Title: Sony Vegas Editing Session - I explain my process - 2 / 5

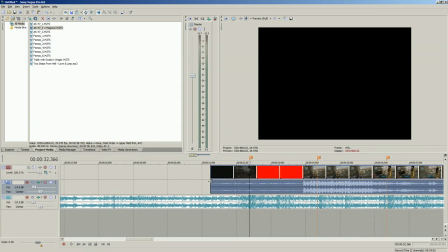246s
You don't want it to get annoying where you're doing the same thing over and over again, which I have in the past.
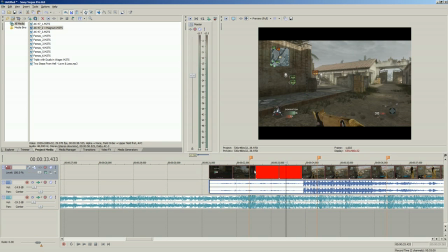251s
But you want to have it go well with the music, and that's really what you have to do. Is you have to have something at every beat.
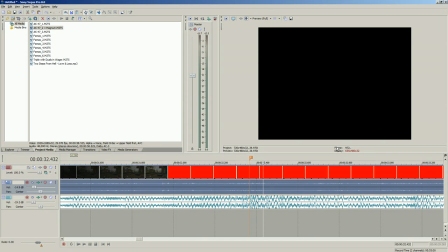259s
My Vegas is slow. See, I built a new computer. My graphics card is the same one I had in my other computer, so that's definitely the worst part of my computer right now, and that's not good for streaming or editing videos, so bear with me while the frame lags.
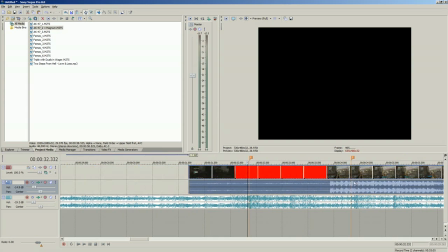280s
Is it just this one part? No, it's everything. Yeah, and this is another thing you can do if you have a crappy computer. You just go to draft and make the preview smaller and smaller, especially if you don't really need to see it.
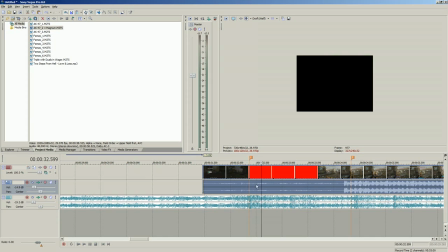295s
And it'll speed up the rate at which the frames load.
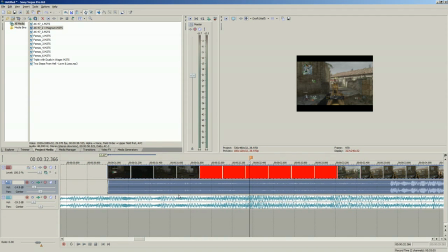303s
Seem to have a lot of problems here. So okay, so I'm not worried about this spot.
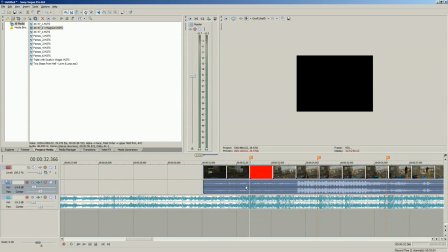308s
Like I want my clip to fade in at this point right here, and then I want everything else to happen right here. So I want to line up this with where the shots are with this one first.
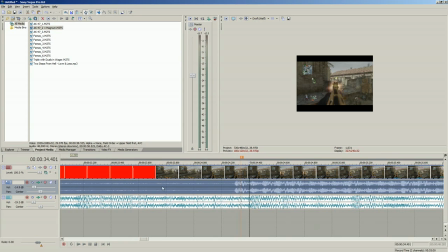321s
So if I want my triple kill to happen right here, let me play it. And it's very frustrating having a crappy computer while editing, because you have to go back through play, stop, play, and it's, you know, when it takes this long to do one little iteration of that, it's
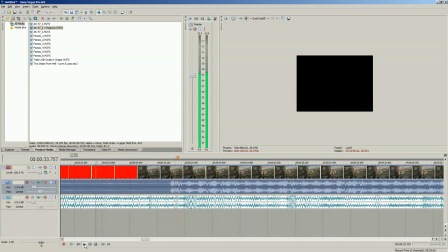annoying. And since this song's more for a trailer,
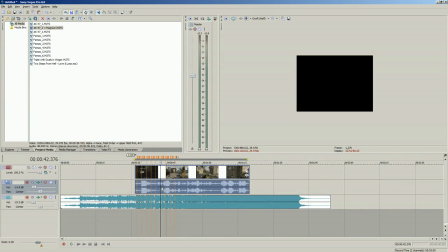353s
I'm gonna wanna make it where there's no audio on my clips, or at least really limited audio.
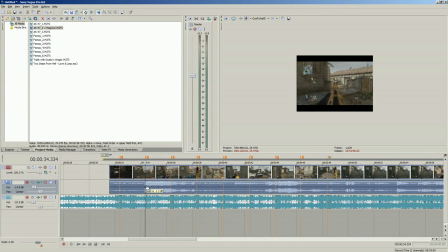359s
So they turn it down a lot.
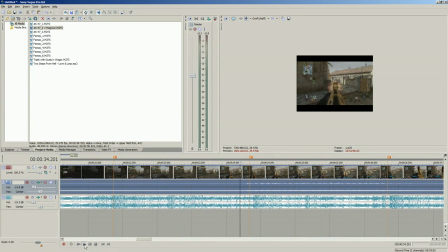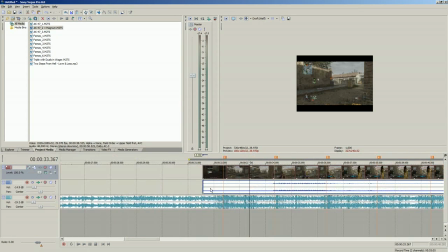368s
I may even slow it down just to make it, just go more with the trailer theme,
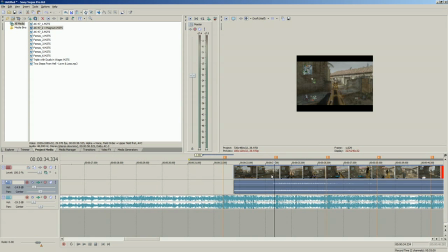373s
and make it, I don't know, have some effects in it so that you don't really see what's going on to the fullest,
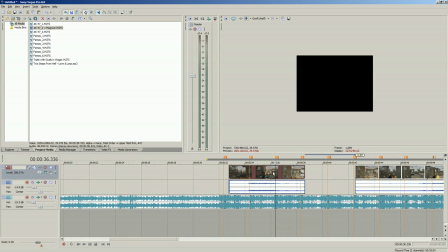378s
because really a trailer's not about seeing awesome clips and stuff. It's more about seeing, oh, you should watch this montage because it's going to have awesome clips. So let me slow it down a little bit. And of course every little action takes 5 minutes.
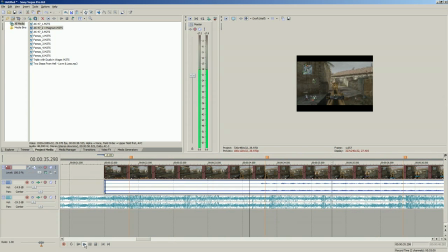Alright, and basically you just play until it looks good. And that's usually what I do. I just mess around with settings, I mess around with effects, and my main usage of effects is not in the video effects, actually, it's in transitions.
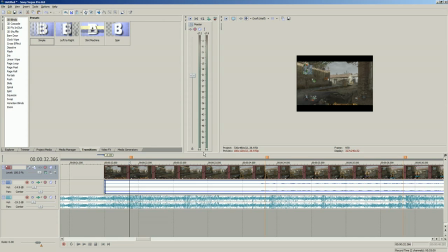415s
I like to transition something with itself to make an effect. So another key you want to know is the S key. I'm going to go ahead and type that on the chat. S key, and you just see the chat to see what's been said, not much. But the S key, and I'm running it here, it'll split whatever you have selected.
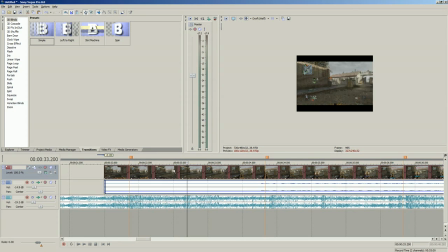434s
So if I want to split this this audio and video, these two are linked together. So if you want to split this clip right there, now it's 2 pieces. And this is very useful for the way I do effects, which is transitions. Let me see, I know that we
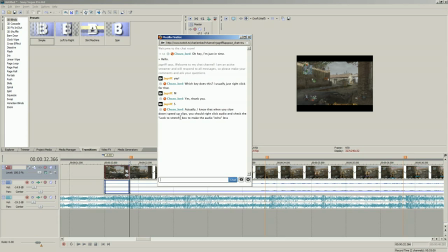456s
oh, never mess with that. Let me check that out actually. So you can lock to stretch with the audio to make it not have so much like echoey when you slow it down.
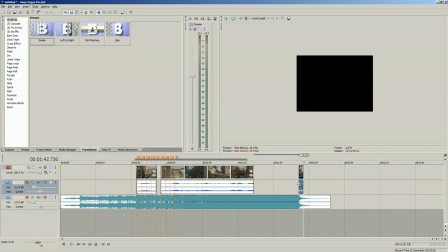465s
Let me mess with that. And what he's talking about is, here, let me slow this down a lot and you'll hear it.
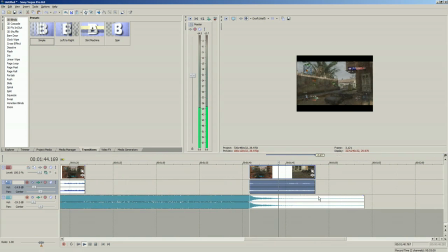474s
Oh wait, I didn't actually slow it down, I just made it bigger. I forgot to take control. Okay.
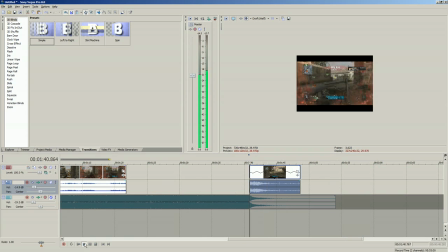483s
I hear it. Let me turn it up. You can hear that echo very distinctly. So if you right click and, is it properties, lock to stretch?